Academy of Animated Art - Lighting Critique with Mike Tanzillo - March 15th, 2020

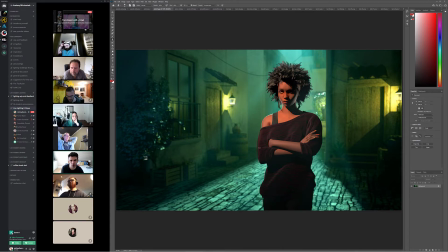16:12 Number two is like her shirt is, it looks like it's getting less light than her skin, so I would want to increase the shader value on her shirt to kind of match that, so that it feels like it's getting light coming,
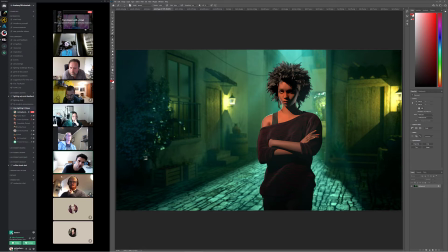16:28 because like her key to fill ratio on her face is very stark, and then the key to fill the ratio on her shirt is much less. So I would boost that up a little bit.
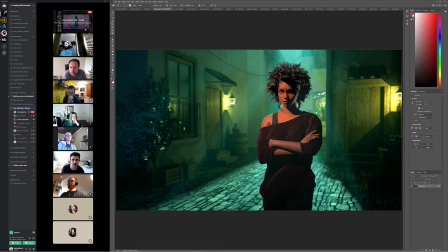16:43 In terms of and then in terms of the lighting on her, this is kind of falling into like a little bit too much of the diffuse illumination, and really because she's a darker skin character, to kind of take down the diffuse and then focus more on the specularity of things.
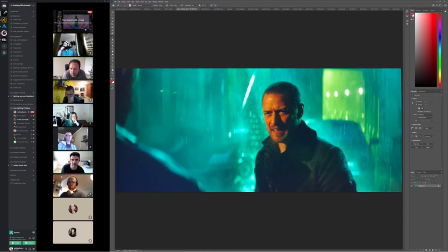16:58 You kind of even see it, she would light very differently than James McAvoy in this type of scenario, where it would be much more about the reflections from the rain and that kind of thing than the diffuse value on her.
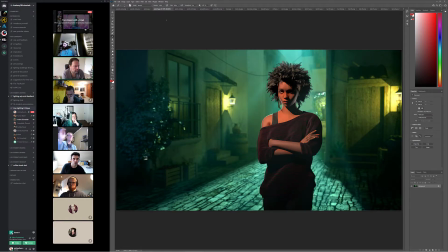17:15 Other one. In terms of the volumetric light, it's interesting because it's like a very strong source light coming in from behind her, and then we've got the key light coming in this way. And I think it would just be a matter of...
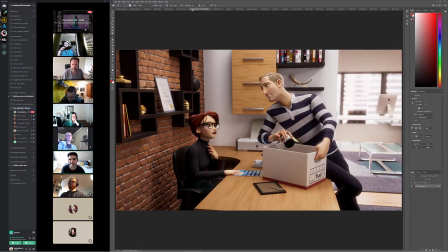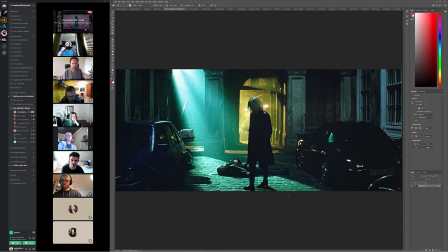17:36 Yeah, because like this one is the key light on this character, and that's really what's driving the lighting on him.
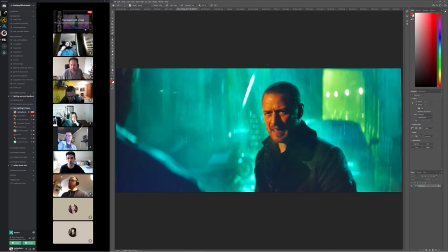17:44 This one is much more like ambient, like it's everywhere.
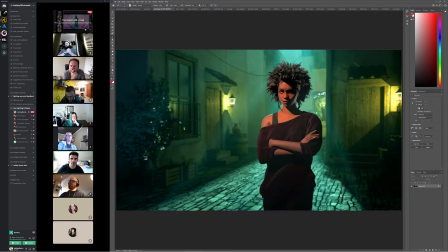17:47 So I would say either make this light much more of an instrumental light in what's driving her lighting, or make it a little bit more like less directional, because you can see that it's going like this. Less directional and more about the ambient fog.
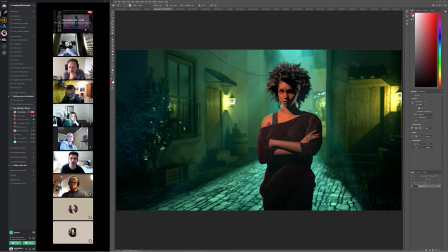18:06 Yeah, it's also like, it's interesting because the biggest thing I'm seeing about this when I'm looking at this is just like, I'm feeling like she's not quite in this space yet. And it's like, if you look at, again, James McAvoy, like you're seeing
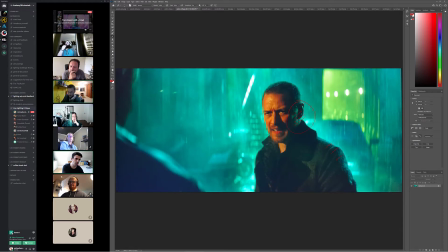18:20 like this color start to creep in here, creep in around his arm, up over the top of his head.
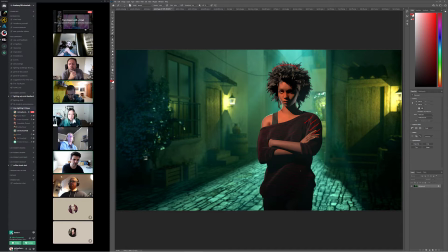18:26 It would be great to get that from her too. Like to kind of feel these colors more on her and kind of feel into that too. So let's open up. What do you guys think? I really like you guys hear me?
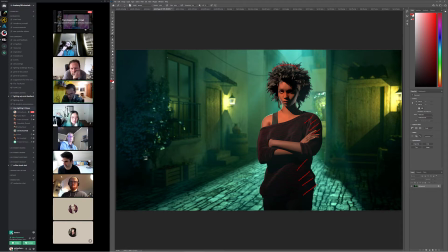18:42 Oh, yes. Yeah. Who's that? Okay, cool. Oh, it's Annabelle. Okay, hey. I noticed like in the background that I think the leaves are like kind of shining a little bit. Maybe it's just a small detail, but... Yes, totally. Totally. Go ahead, Dani.
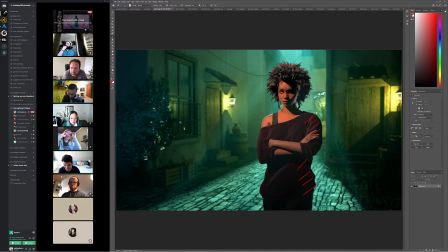19:01 I really like the feel that you're getting in the scene, the very seriousness about her. Mm-hmm. I think the two lamps that are coming... from the houses, they're creating a very hard shadow,
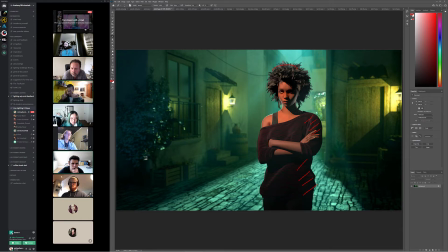19:18 but I think you can even just turn them off or like vignette it so that you really get focused on her.
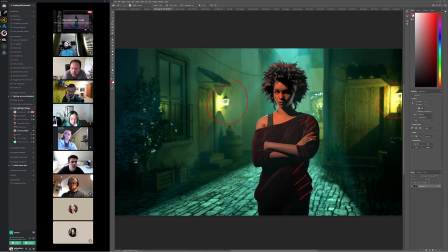19:25 You talking about these two? Yeah, maybe. I mean,
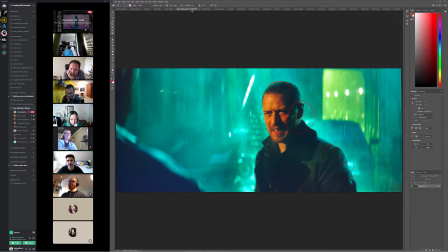19:32 I kind of like the color palette of these.
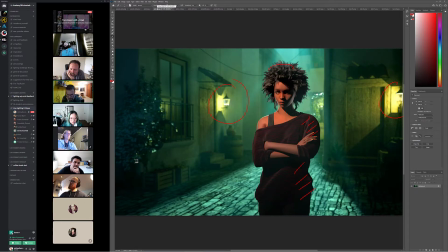19:37 It is interesting to have that kind of two-tone thing in there, so I think they're okay in that example. I just think, it's a good point. But if you want to keep that two tone thing in there, it might be a good way to keep them.
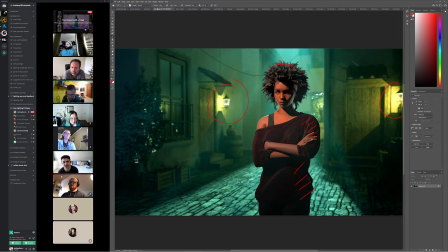19:58 Andre, how are you feeling? Does that make sense? Andre, how are you feeling? Are you? Does that make sense? Yeah, it definitely makes sense. I agree that she doesn't look in the scene yet.